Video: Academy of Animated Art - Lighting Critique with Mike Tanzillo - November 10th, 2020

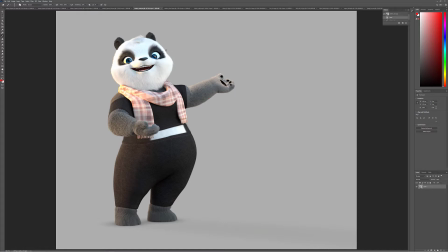And this could be also, what this could be is one of the things that we've talked about in the past, which is doing a key light, which is a little bit more rimmed up on the character, and then a key fill, which hits the character a little bit more broadly, and using that to roll off in this very round shape.
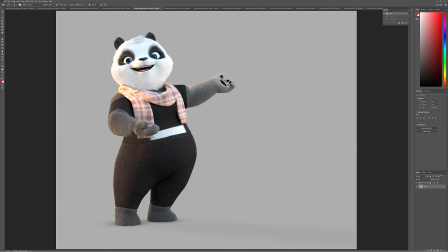And what that'll do is it'll allow you to get a little bit of this brightness around the edge because it looks pretty nice around here. It's just like in this area it gets a little blown out, and then creating a larger radius light to create that roll off. And again, so a slightly smaller radius light that does specularity right here on the edge,
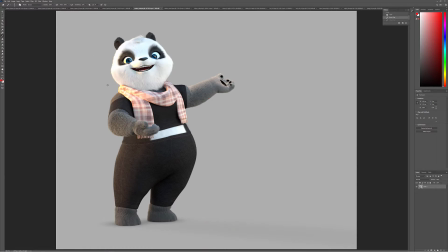and then the key fill is more frontal, larger, little to no specularity, and just kind of creates that ramp off. I would watch out for the amount of yellow that's in the light here because it's causing, it might just be a combination of what's going on with the scarf, but like it feels a little bit too saturated yellow in there.
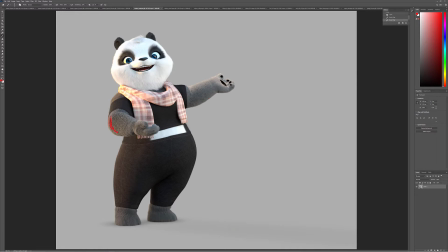And then if we can get some more key hits on the arm here, that would be really great. Because what's getting illuminated by the sun doesn't quite look that bright on this grayish fur.
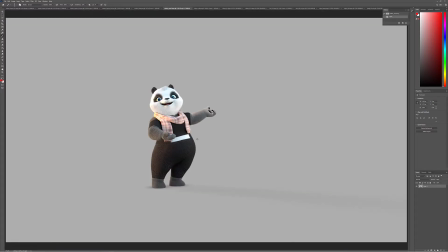I think that's looking good. One thing that was of concern to me was this kind of moire patterning in the pants. So just watch out for that. That can be really problematic if you're rendering animation, because she starts to, if like at this depth, if she starts to move around,
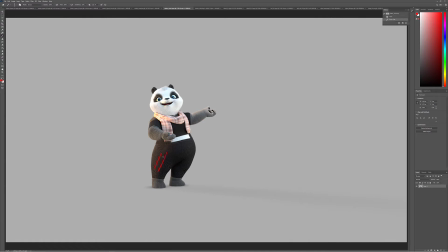and really what that is like a pattern kind of like falling below a pixel, the pixel resolution, and then it just kind of interpolates that into this weird patterning thing.
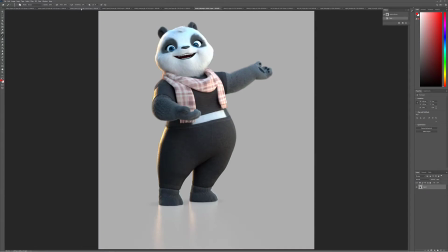So just watch out for that. And then I wanted to, in terms of your render layers, these are all looking cool.
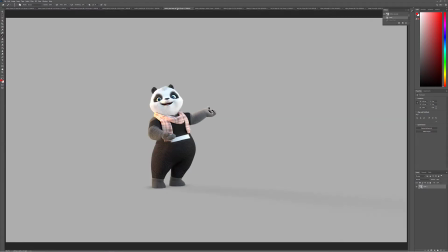I think that we can, and looking at this, I think you can go a little bit more pronounced with the shadow. I think the shadow being cast out this way can go a little bit stronger.
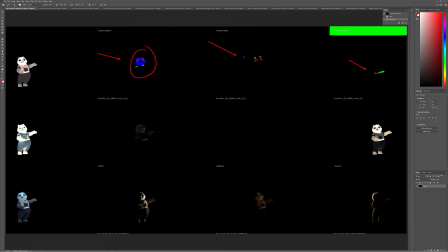And let's go through the rest of these. But yeah, love that. That looks great. You're able, like, that'll really help you control some of those areas. I think that is a big help. Actually, let's look at some of these.
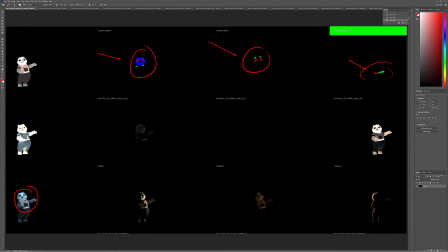Yeah, I think you can get more shaping out of that one. Like, it feels very frontal. Yeah, this looks good. This could be like the key light here that's just kind of hitting along that edge.
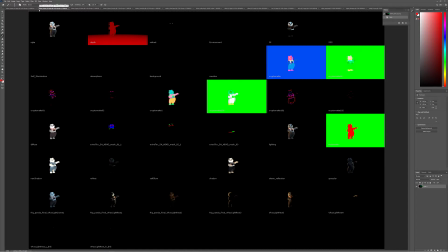And then what you do is you'd have the broader one that would kind of fill it in a little more, a little bit more like that. Maybe even a little more frontal than that, but and then just push up that intensity in that layer.
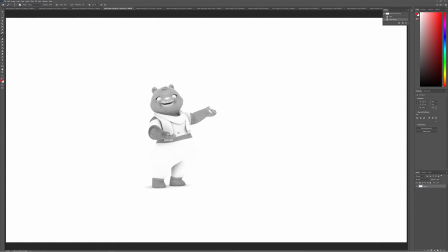This looks cool. Watch out for this one, because if you think about anything in the, because it does, it's the fur might get too dark with something like this, because this is like really, really dark.
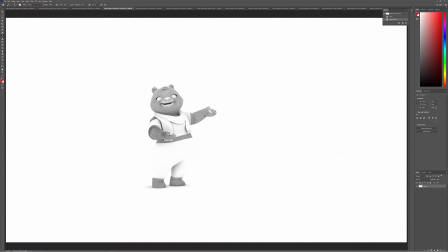So you may just have to sprinkle that in a little bit, because if you think about like this would, yeah, it's just calculating too strongly in the fur areas.
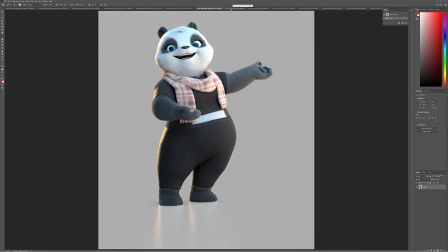So just watch out for that. But big improvement. This looks really good. All right, Diana, you are up next.
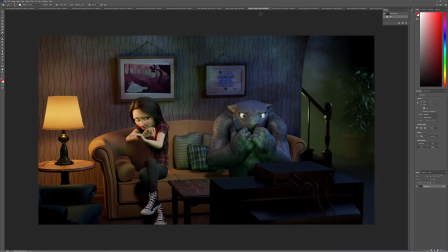Love the progress. I think that adding this brightness certainly helps. I was looking at this, and it might be difficult to get, but I'm wondering if we can't put a little bit of like
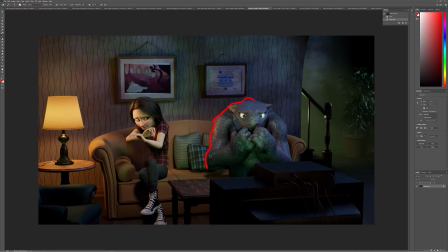a warm rim from this light on this character to help separate it out from the background a little bit. I wonder if that would help. And then maybe just like, I don't know, try it out, like a slight greenish rim. Just like a little bit of rim light to kind of define the silhouette of the character, and that would really help him stand out from the background.
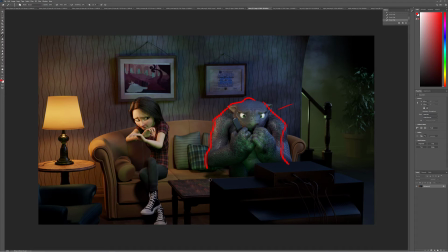Additionally, it looks like, you know, if there's light coming out of this TV, I would want to see, let's see the close up here too. Yeah, I would want to see a couple of things. Number one, maybe just like a little bit of a haze around that TV to kind of sell that.
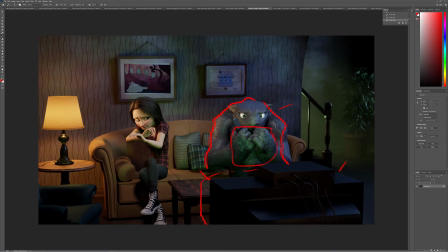Like it's this green light here that I think is coming from the television.